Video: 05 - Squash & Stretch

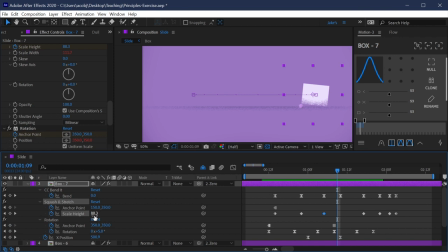(8:17)
So what I need to do is basically switch the anchor point at a point in time where it's close to 100%. So none of my easing is done yet, so I don't exactly know where that will be. So for the time being, this timing for this keyframe is probably going to be off.
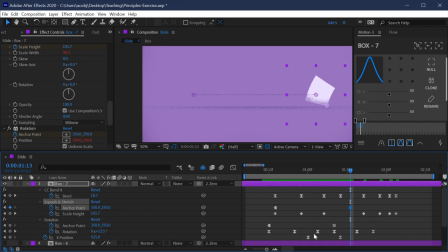(8:34)
But I'll just set a value of 350 right there so it switches to the other corner. And now it's going to stretch on the opposite corner. And I'm gonna do this pretty extreme as well, make this more extreme. 125, and then down to say 85,
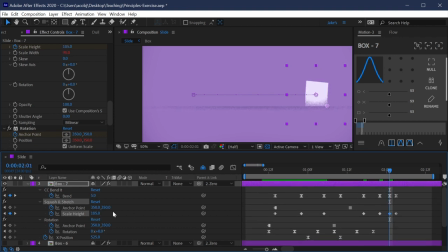(8:53)
then back up to 105 before finally getting to that resting value of 100. So now that we have our values and our timing pretty well set, let's go into the value graph and ease all of this.
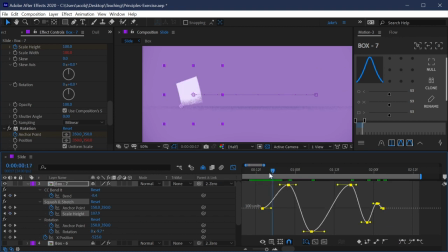(9:08)
It's all very rigid right now. And take a look at how this is going to affect our motion. Okay, so it's actually not looking too bad, but we can definitely make it look better, just like we did with the bend it effect. So I'm going to stretch into this keyframe a little more quickly and really
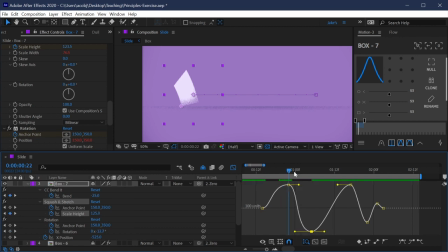(9:26)
squash into this keyframe pretty quickly as well and stay there until right about there. That's probably where we need this to be at 100. So I'm just going to add another keyframe for a scale value of 100, and we can ease this however we need to.
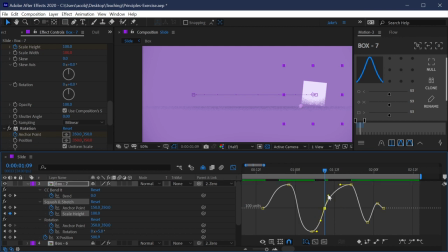(9:44)
So I'm just gonna make it about there. But now I have a specific frame in time where I know the value is 100 and I can safely change my anchor point for that squash and stretch, knowing it's not going to affect the position of that square at all.
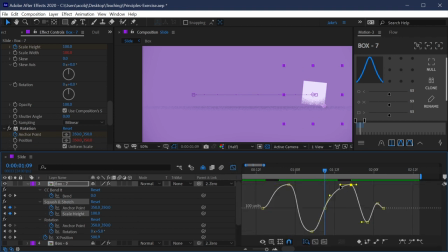(10:00)
Okay, so now that we did that, I can go back in and finesse my squash and stretch a little bit more. And just adjust these curves on the final part of the animation a little bit more.
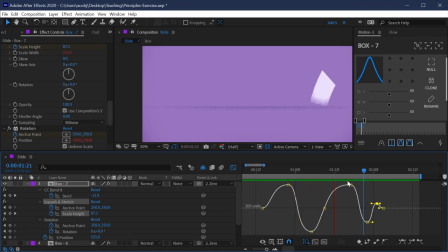(10:16)
And let's play it back and see what it looks like. Oh yeah, that looks really good.
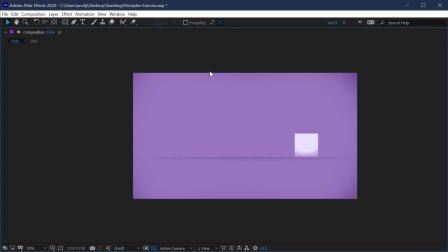(10:22)
It adds a lot more life. Let's make this a little bit bigger so we can really see what's happening here.
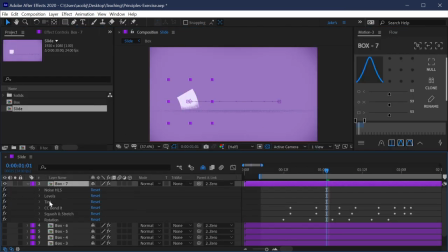(10:30)
And just so we can really isolate the squash and stretch, I'm actually going to just disable the rotation and the bend it. So the only distortion we're getting is from the squash and stretch. And I want to show you that even just on its own, squash and stretch can work as an anticipation and follow through technique.
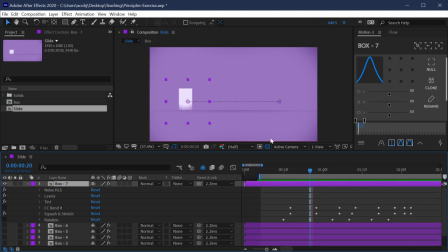(10:47)
You know, on its own, it's telling us a lot about the motion.
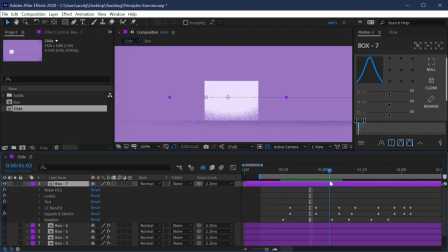(10:50)
It's giving us that anticipation where it stretches up before it squashes down, accentuating that motion, right?
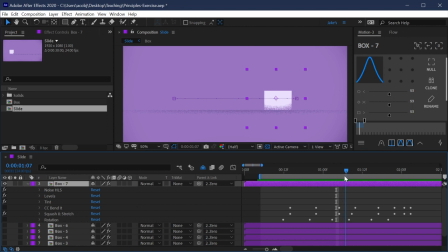(10:57)
So as it's moving faster, it's really squashing down and then snapping back into its stretched out point. And we're using the overshoot to really convey all of this motion, the energy and momentum of this movement,
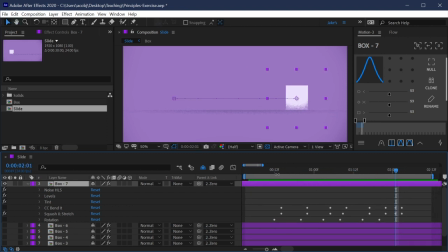(11:12)
the simple movement that we've been working with this entire time, moving from one side of the composition to the other. So on its own, it works really well, but you can combine it with other distortions like bend it to give that simple motion a lot more personality.
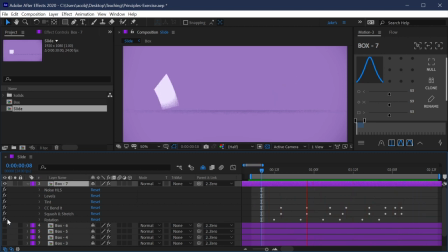(11:26)
And including that rotation just gives even more movement and visual cues of what's about to happen and makes it all a lot more playful.
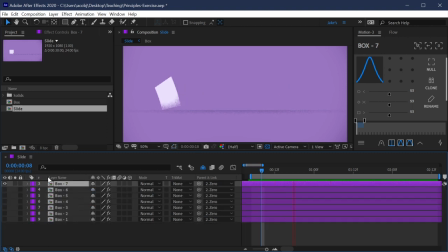(11:34)
So we've made 7 versions of this box. So why don't we just really quickly show all of them back to back.
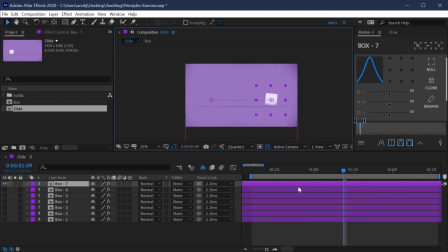(11:40)
So I'm just gonna edit here so you don't have to watch me do this.
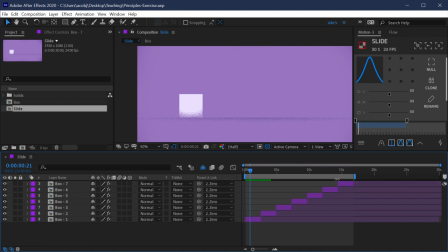(11:43)
But what I've done is now just sequenced each one of these boxes so that we can watch the entire animation of each one play out back to back.
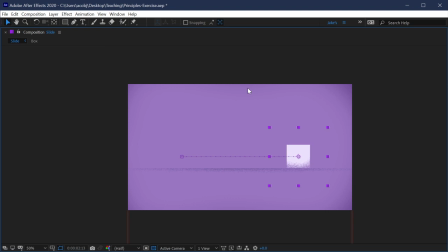(11:52)
So let's take a look at the first one, and I'll make this a little bit bigger so we can see it nice and clearly. This was our linear movement, right? There was no easing at all. It's just 2 keyframes, position values going between the 2 sides of the screen.
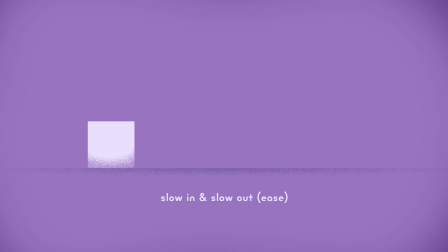(12:06)
All right, next up was adding the easing to our keyframes, right? So now it just eases in and out, and we did modify that value graph a little bit. And that really can be considered one of the principles of animation, that slow in and slow out, or ease in and ease out.